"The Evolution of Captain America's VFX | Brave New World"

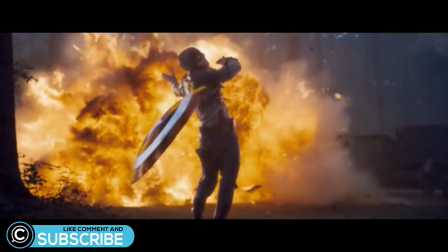3s
Hey this is ClassCreatives and in this video we'll discuss how the Captain America series uses state-of-the-art workflows and
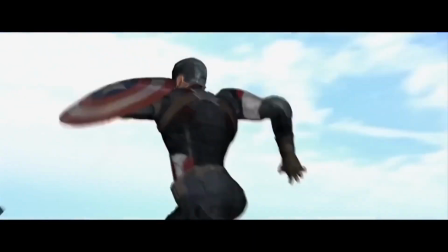9s
visual effects software such as Autodesk Maya for animation to produce award-winning visual effects for its most recent installment.
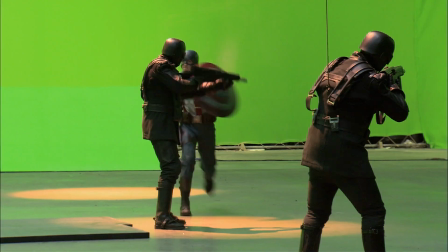16s
Most of our students are curious about the software and techniques that were used to bring these record-breaking movies to life throughout each installment.
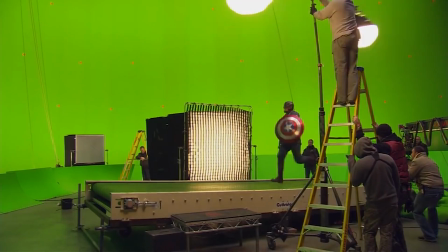22s
We'll take a look at how Captain America has evolved over the years with technological advancements and how the characters in the universe are created.
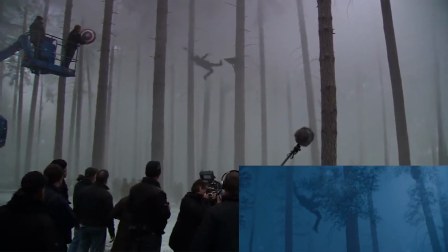29s
In this video, we'll discuss how these award-winning effects are made by the best studios in the world,
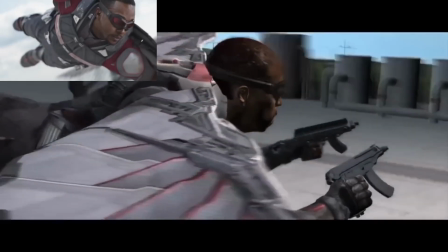34s
paired with state-of-the-art tools such as integrating 3D assets with practical costumes to enhance the superhero characters,
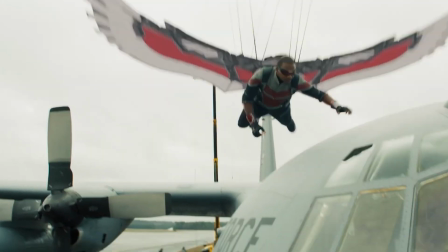40s
how characters are physically transformed on screen, how critical design choices are necessary to adapt the comic book superhero to the big screen to engage a modern audience,
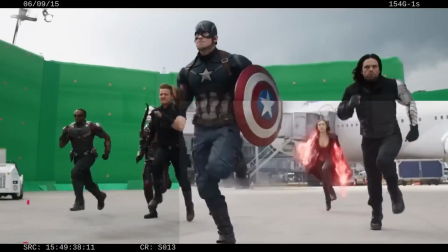49s
and how all of the elements are assembled together to create some of the most iconic superhero characters in the Marvel Universe.
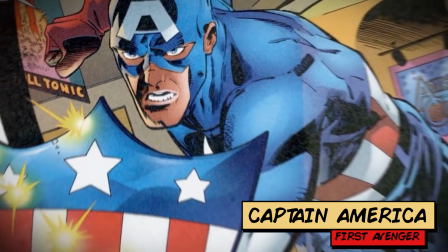57s
The initial designs for Captain America were based on the comics, but needed to be redesigned for the big screen.
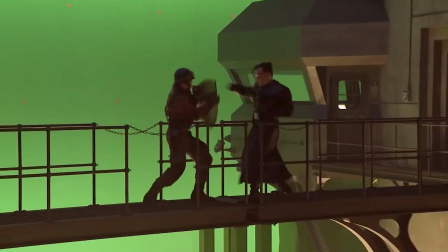63s
The directors were tasked with designing the classic Captain America costume with modern day updates.
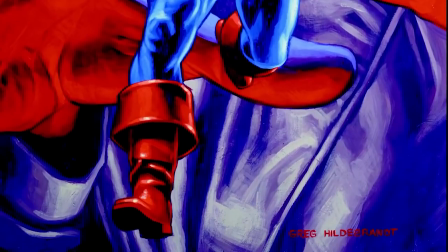69s
The pirate boots and the cowl on the hat were removed due to practicality.
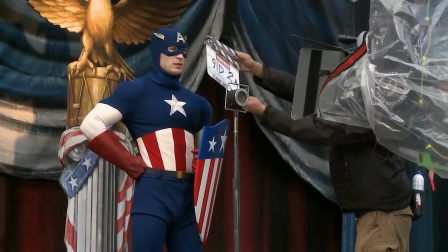73s
They sought out to show the costume in the movie two different ways to contrast the modern design and also
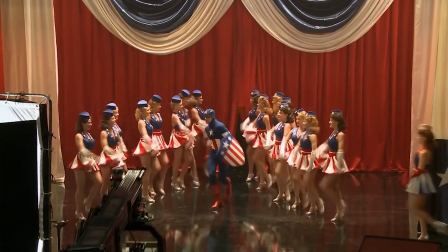78s
portray the evolution of the costume that would have a fighting superhero battle suit element applied.
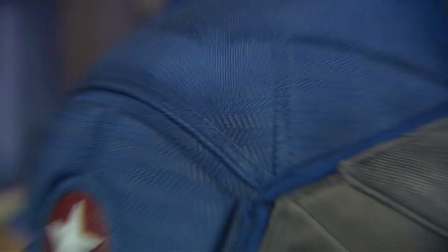84s
The final cap costume also contained materials that would be relevant to what was available in the 40s to keep the functional authenticity.
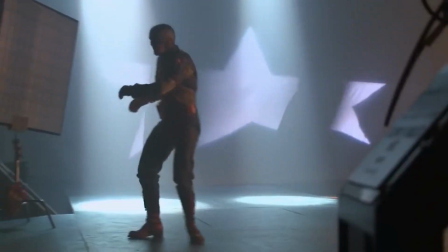92s
Multiple tests and designs were conducted to ensure that the suit not only looked great but could
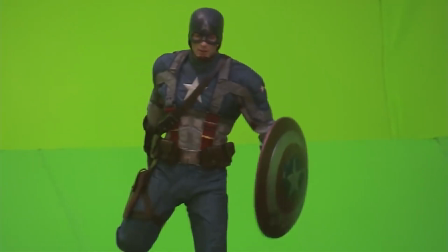97s
function on set allowing the actor to move as naturally as possible while wearing it.
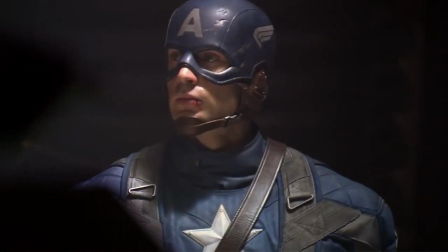102s
The helmet had a mix of high and low tech customization to be custom fitted to the exact specifications and features of the actor.
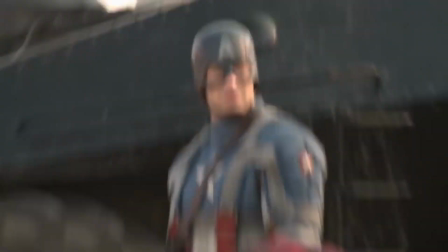108s
They opted for the circular design of the shield so that it could be thrown,
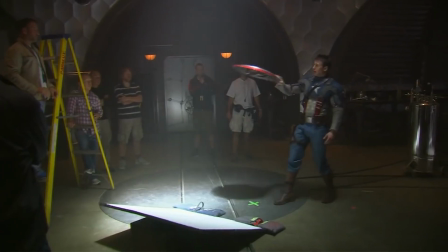112s
bounce off the ground, and boomerang back, which were all visual aspects that enhanced the weaponized prop.
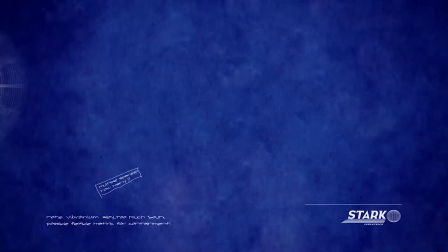118s
Since the shield was made of vibranium, the directors needed to create different versions of the shield,
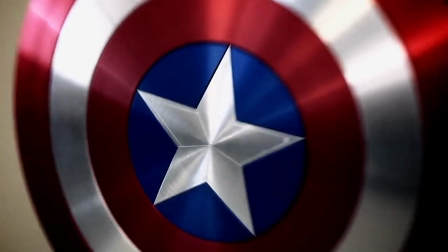123s
metal, rubber, magnetic, and CG for specific purposes in the film.
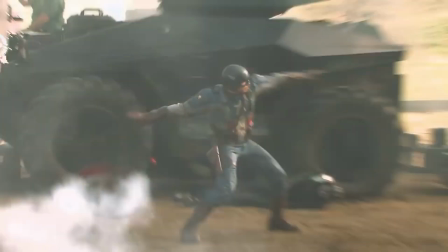128s
Chris Evans came up with different ways to throw the shield and catch it for the CG moments to enhance the action.
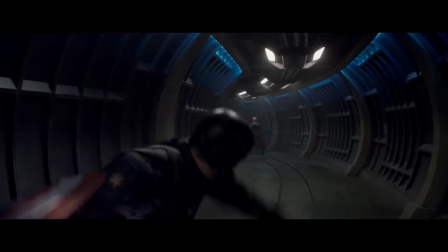133s
They wanted it to not look like a frisbee or a boomerang, but have a special arc with which it interacts with the environment.
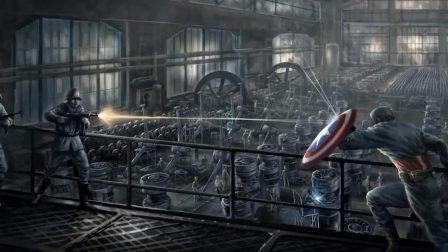138s
They aim for all the designs to be right for the story and right for the character. For the first installment of Captain America,
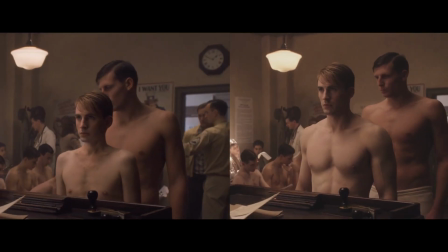144s
it was critical to the directors to convey Steve Rogers as an extremely skinny individual before attaining the superhero build later in the storyline.
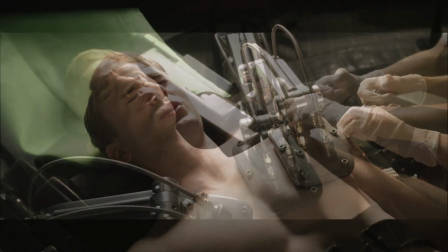152s
They wanted to show a transformation that had not been seen before in other film productions.
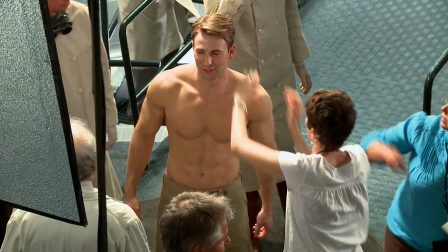157s
Rather than focus on the transformation itself, the creators wanted to show more of who the man was before and after the transformation takes place.
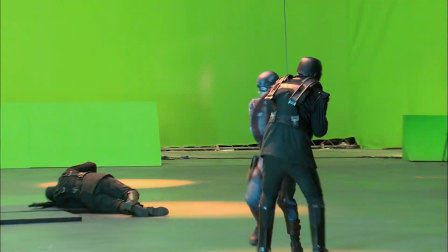165s
Initially, the creators thought that the movie would not be very visual effects driven.
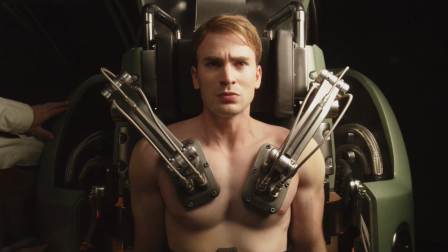169s
However, during production, they soon realized that they would need between 14 and 1500 visual effects shots for the film reshaping Chris Evans' body,
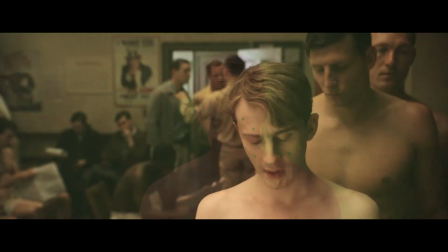177s
frame by frame for the first one-third of the movie.
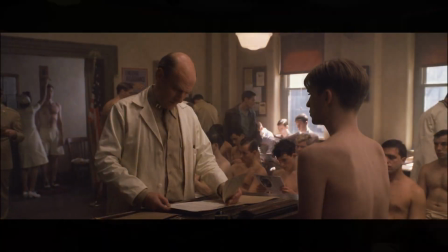181s
Due to time and complexity, they couldn't have him diet and bulk up in real time, so it was all done in CG,
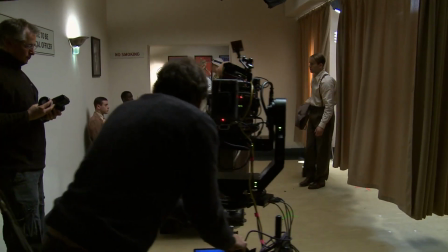187s
which also allowed him to directly interact with all of the actors on set without a stand-in or body double.
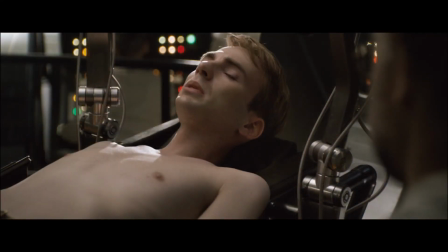193s
They created a series of tests to show to audiences with different body types.
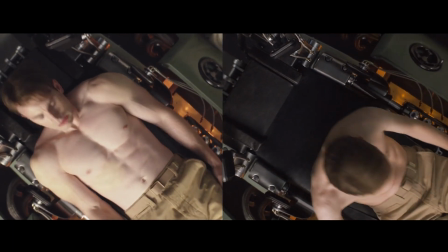198s
Most audiences were questioning how they added the muscles, rather than the visual effects that removed his muscles,
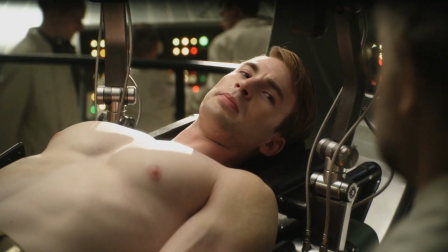204s
making him thinner, confirming that their test was convincing to test audiences.
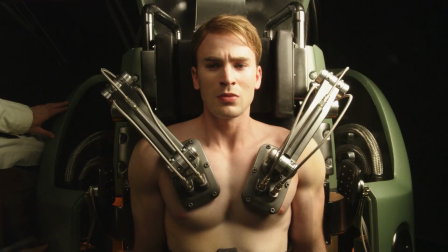208s
Some shots would require a three-shot process where Chris Evans was shot, then his skinny body double, and then a clean plate.
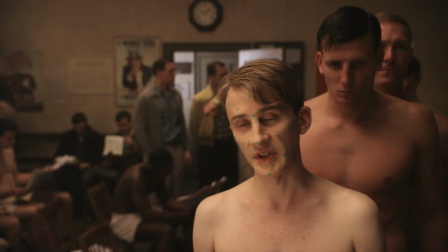216s
Some shots would require a green screen or a shot of his double with tracking markers on his face,
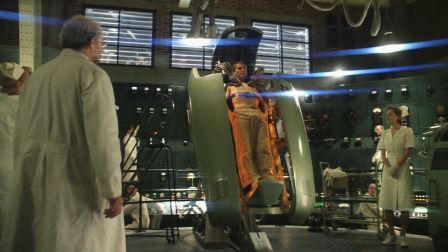221s
giving the visual effects team as many options as they needed to make the shots look as realistic as possible.
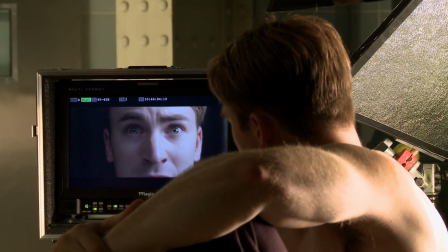227s
The process was not a global scaling adjustment,
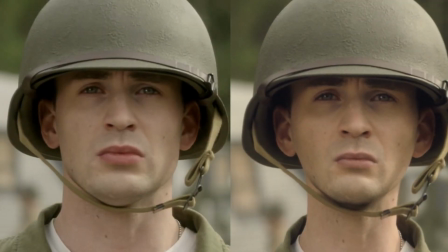229s
but a painstakingly detailed process of adjusting all of the body parts and features of his face to make them look anatomically correct on screen.
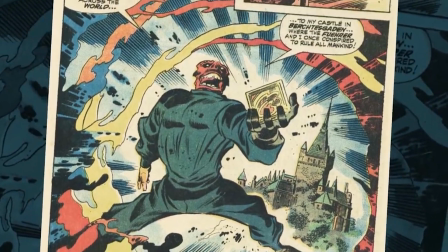237s
For the villain Red Skull, the directors wanted him to be scary but not grotesque, while being graphically iconic.
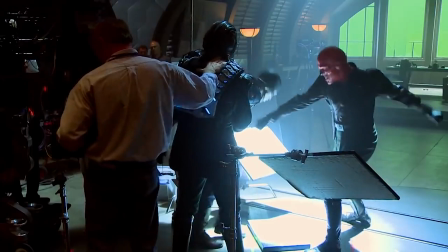244s
They also wanted the actor to pull off the character that would not be campy or cheesy, but downright frightening.